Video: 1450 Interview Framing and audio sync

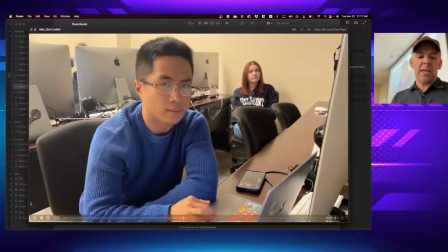[16:06]
And capture a If you don't have any option though,
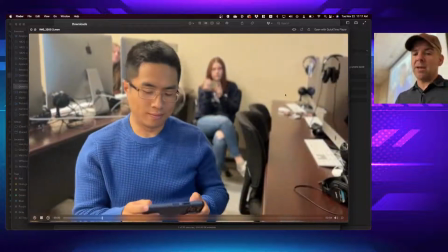[16:09]
using regular video mode is okay, but cinematic mode is going to give you something that looks much more professional with less distractions in the background.
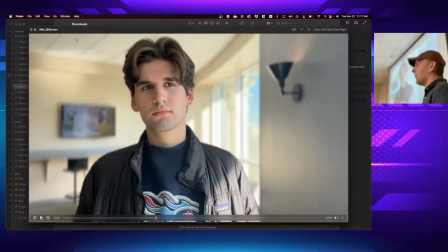[16:17]
Now, let's look at the difference between some of these other things I just shot in the last class. Here you can see that by moving the camera a lot closer, we have a lot less issues with the differences in the light. Now you notice this backlighting is not
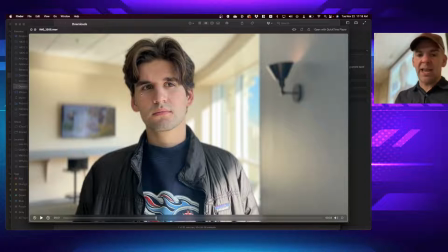[16:35]
simultaneously lighting him like the sun from one side and competing with the lights inside the room on the other side. By simply moving this person forward away from those windows, now we're able to get a much more consistent look.
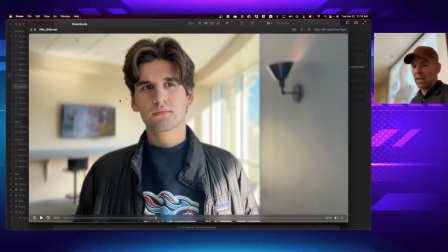[16:48]
In addition, they dominate the frame. And by putting them this much closer, we also get a couple other advantages. Look at the environment around him. What does every line in this room point to?
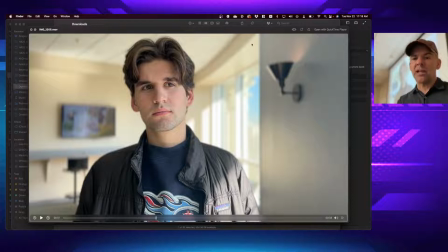[17:01]
The subject. So by bringing the person closer and then looking around at our environment and looking at where do the lines go, we see we got a much more interesting and a much better looking quality of image that also,
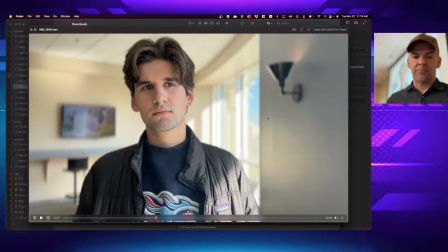[17:16]
because I flipped on cinematic mode, is not distracting. In this case, we have another shot we made use of framing.
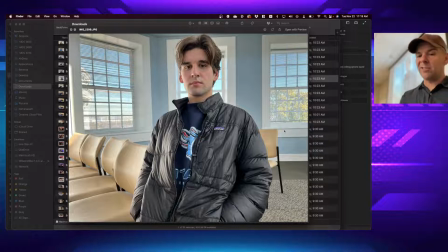[17:24]
Now this is just with standard video mode. You see that there's still all the distractions in the background. I probably would have wanted to remove this chair so it wasn't distracting, but we also framed close enough to be able to frame him with this window around him and these windows on both sides.
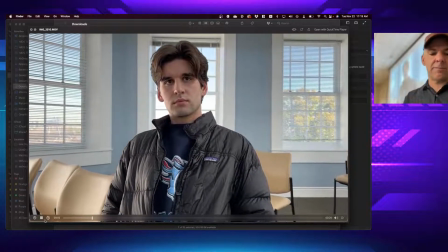[17:41]
This is just somebody from the last class. If I was going to record in this room, Now you notice in this case,
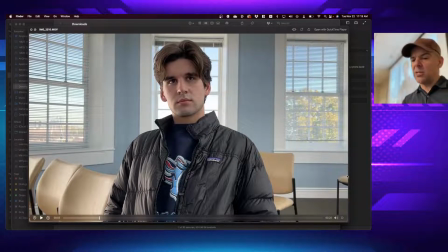[17:46]
similar, by slightly adjusting our positioning, we still could have cleaned up the background, removing some of these things, but we framed him in, but this looks a little awkward. Can anyone tell me why? Well, his body is facing this way. His head is facing the opposite way.
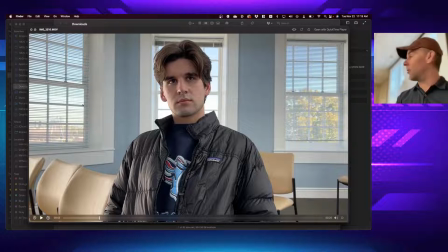[18:06]
So it doesn't create a sense of what we call looking room or leading room. So typically when we're talking about interview framing,
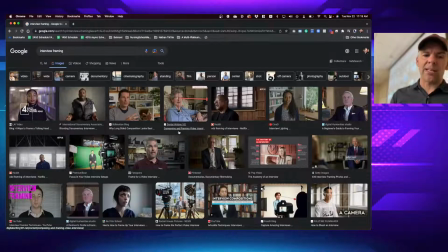[18:18]
if you just Google that, you can get some really great simple ideas about how to do it. There's really two approaches.
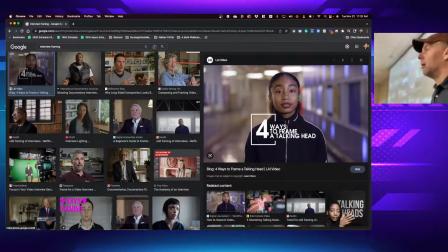[18:24]
One, a simple, what we call talking headshot, looks much more like the news or like a content creator that's trying to get new subscriptions on their YouTube channel. So in this case, having somebody sit directly in the middle of the frame, what do you notice about their background?
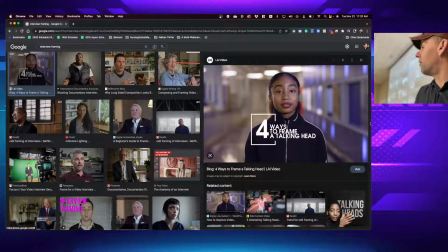[18:40]
Are they close to the background or are they far away? Margot, I'll ask Margot. Far away. The farther away they are from the background, the more it creates depth.
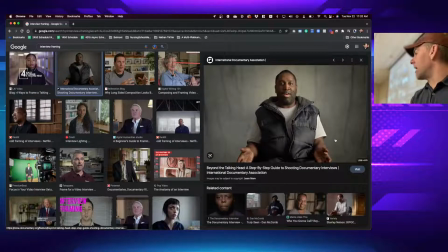[18:53]
The closer they are to the background, the less depth that gets created. If you have the use of a shallow depth of field like the cinematic mode, then it can still make it seem like a deeper image because our eyes tend to see it that way as well. But most of the time, people are not going to want to look directly into the camera.
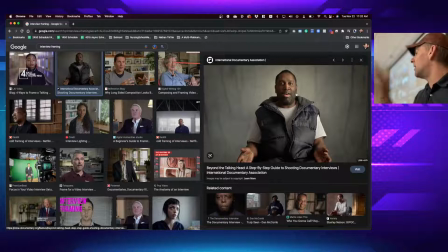[19:11]
If you're interviewing somebody, unless they're used to being on camera, people find it very uncomfortable to stare directly into it.
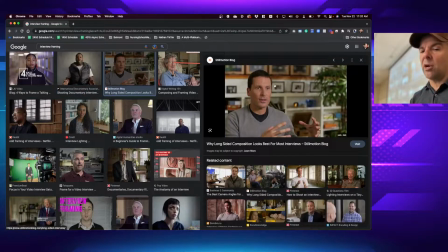[19:17]
As a result, we utilize what we call looking room or leading room.
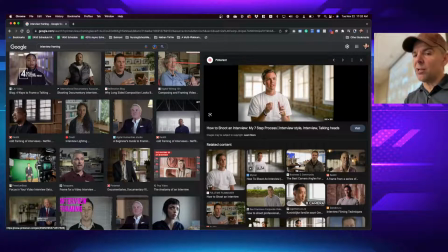[19:21]
And that is, we leave the empty space in the direction that they're looking because they're typically looking at us standing right to the side of the camera. So they can have a natural conversation with us. And that, as a result, we can make use of these leading lines.
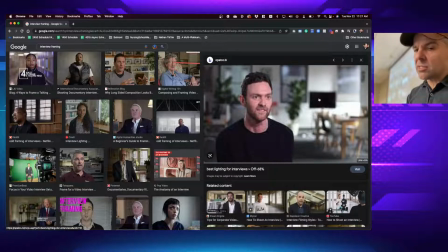[19:37]
But also take note of not just the looking room, but the headroom. How much distance is there between the top of their head and the top of the frame? A lot or little? Not very much, right? What looks different between this shot and this shot?
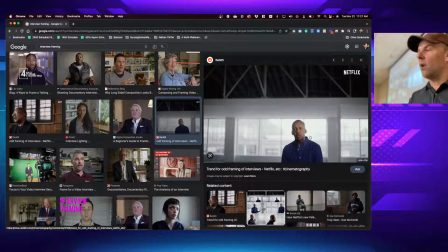[19:58]
Yeah, the amount of headroom is dramatically different. What is the difference in how you feel looking at a shot like this? How does the subject appear to you?
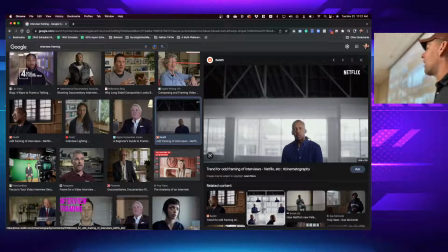[20:11]
Tiny, maybe either unimportant or like you're trying to communicate that maybe this person was a victim or something. If you watch a lot of Netflix documentaries, you'll notice that sometimes they break the boundaries for this purpose.
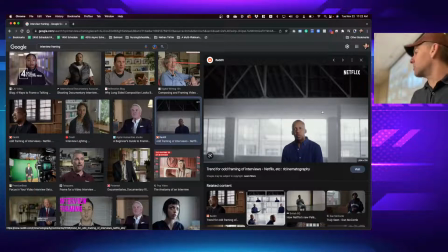[20:23]
They break these rules to create a specific feeling. If the person was like suffered some sort of catastrophe or whatever, or they're telling some sort of uncomfortable story, sometimes they will cut to the occasional shot of the person just feeling dwarfed by their environment.
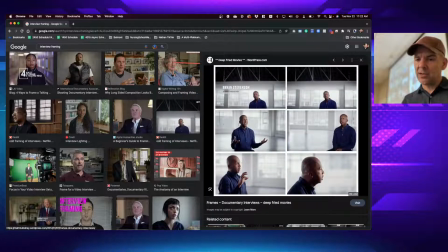[20:37]
Or if you look at something like this, you can see just how different these things look. This side shot is interesting as a cutaway, but would it make sense as your primary shot when you're interviewing them? Not unless they're supposed to be in witness protection program. This one, however, has plenty of looking room and leading room out front.
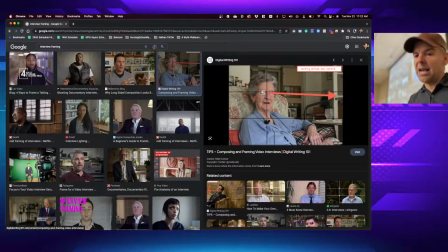[20:56]
They're aligned on the rule of thirds, with the eyes being on that top rule of thirds line and the person located on the other side.
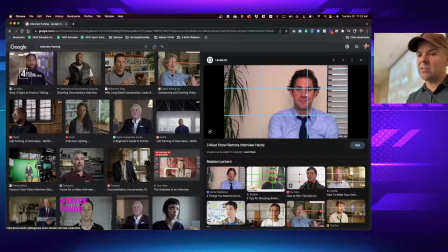[21:05]
But even in this case, you see similar sort of thing. Top eyes on the top rule of thirds line, very little headroom, a nice tight,
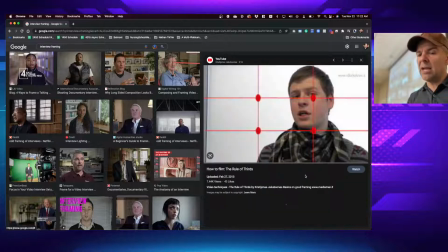[21:14]
what we call a medium close-up shot, and you can see just how consistent that is.
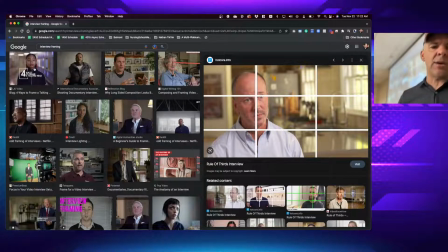[21:19]
So that's one of the key things you want to look for unless you have somebody that is happy and willing to speak directly to the camera.
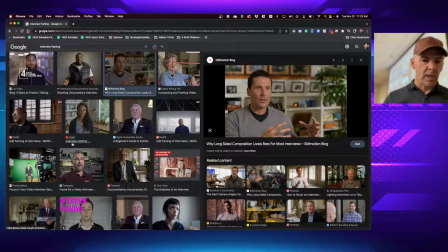[21:26]
Most of you should be shooting things that look more like this. Notice none of them are sitting super close to their background.
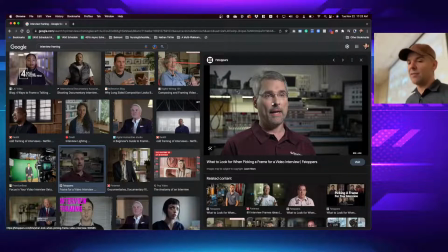[21:34]
Actually, this one kind of is, and how does it feel? Even with the shallow depth of field, does that background feel cluttered, kind of claustrophobic, a little bit close and squished in?
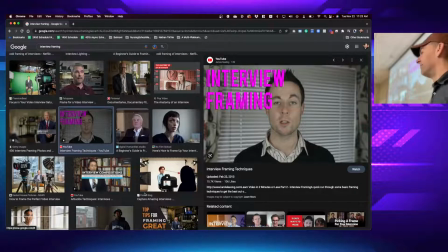[21:46]
Absolutely. How about this one? Kind of amateurish, not very professional.
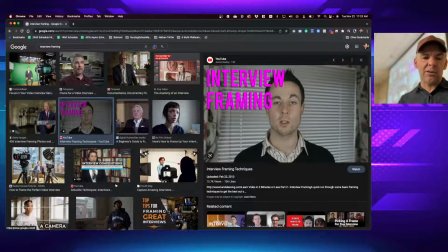[21:53]
We've just got kind of a bland background, but it's also really close to him. So when we're looking at this, we want to establish a couple things.
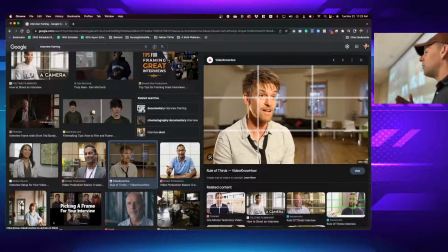[22:00]
The farther back we can keep the background, even in regular video mode, the more it will be blurred out. In regular video mode, you got to get that background quite a ways back before it starts to blur. Cinematic mode will do a pretty good job though.
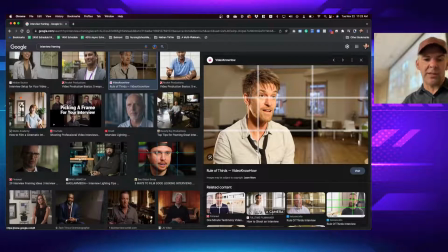[22:14]
But anytime you put someone really close, in fact, you'll notice in all of these, there's almost none where the background is really close.
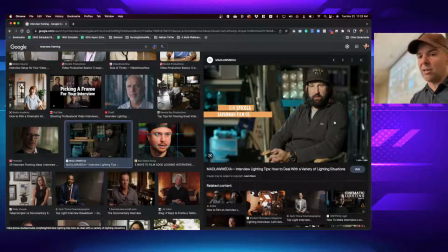[22:21]
This example being a little bit different, but you can see the more cluttered that background is, the more you have to have that shallow depth of field. Otherwise, it just gets really cluttered in the frame. Draws your eyes different ways.
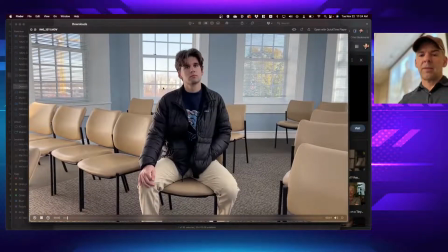[22:35]
So what we're going to do today is go and try some different things. Here was one that they were shooting.
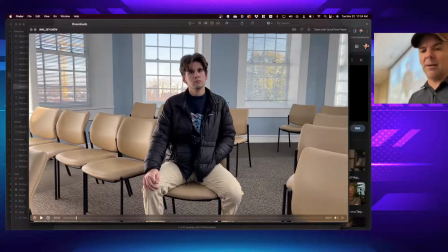[22:41]
This was the initial shot that students in the previous class shot. How does this frame make you feel, or make our interview subject feel to the viewer? Is he large? Is he small? Is he dominating the frame? So he's pretty small in the frame.
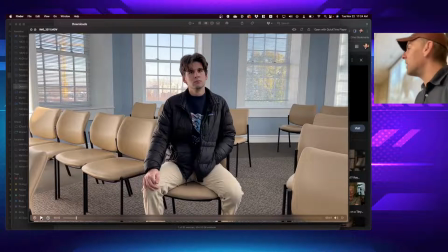[22:59]
Yep. And if we play through this, you can see how even just a little bit of camera movement can make a big difference.
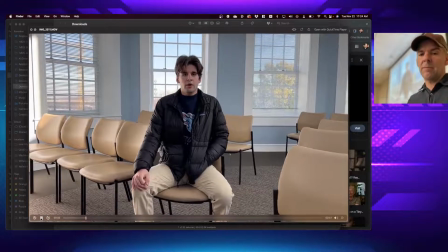[23:05]
Let's watch this.
Feel like they're a long ways away, but even still, a little bit of.
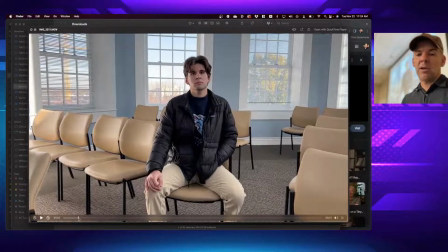[23:08]
You notice just by moving from here over to here, do you see how the framing changes? Over here, it's just clutter everywhere, and the windows are not really even being put to use.
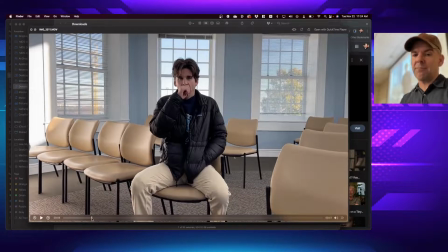[23:19]
If we move just a little bit farther over, what do we get? Now at least he's framed by this window and these. Is our camera close enough, or should it be closer? I probably would move closer. Now if you're watching something like a longer documentary on Netflix or something, you'll see a lot of times they do both.
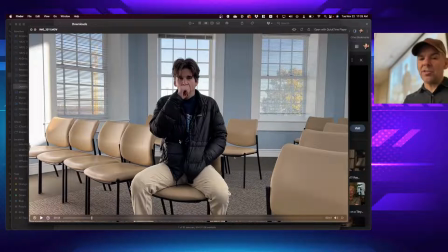[23:38]
They'll shoot one really big wide angle, but then they also have a second camera that they can cut into that's much closer.
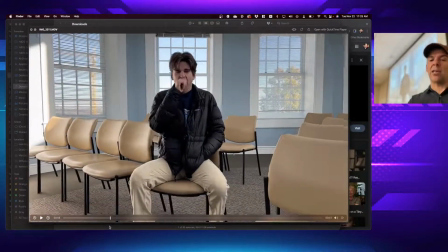[23:47]
That gives you some variety in being able to see what they look like far back versus much closer.
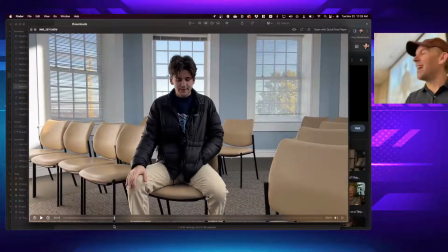[23:54]
Creates a very different feel. But let's look at some of these others. How about where you place the camera level-wise?
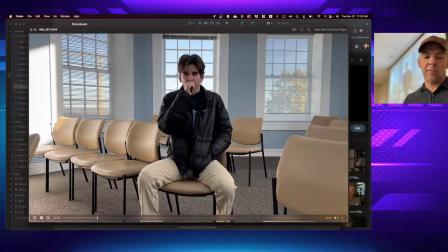[23:59]
Should we place it high or low? Well, let's look. Goes a long way, and this would be kind of interesting.
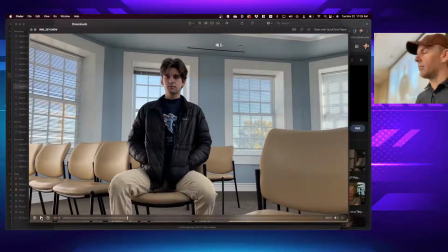[24:06]
If you go too low. How does it change when you put the camera really low? It also feels awkward. So if you go too low, especially in this situation with somebody sitting down.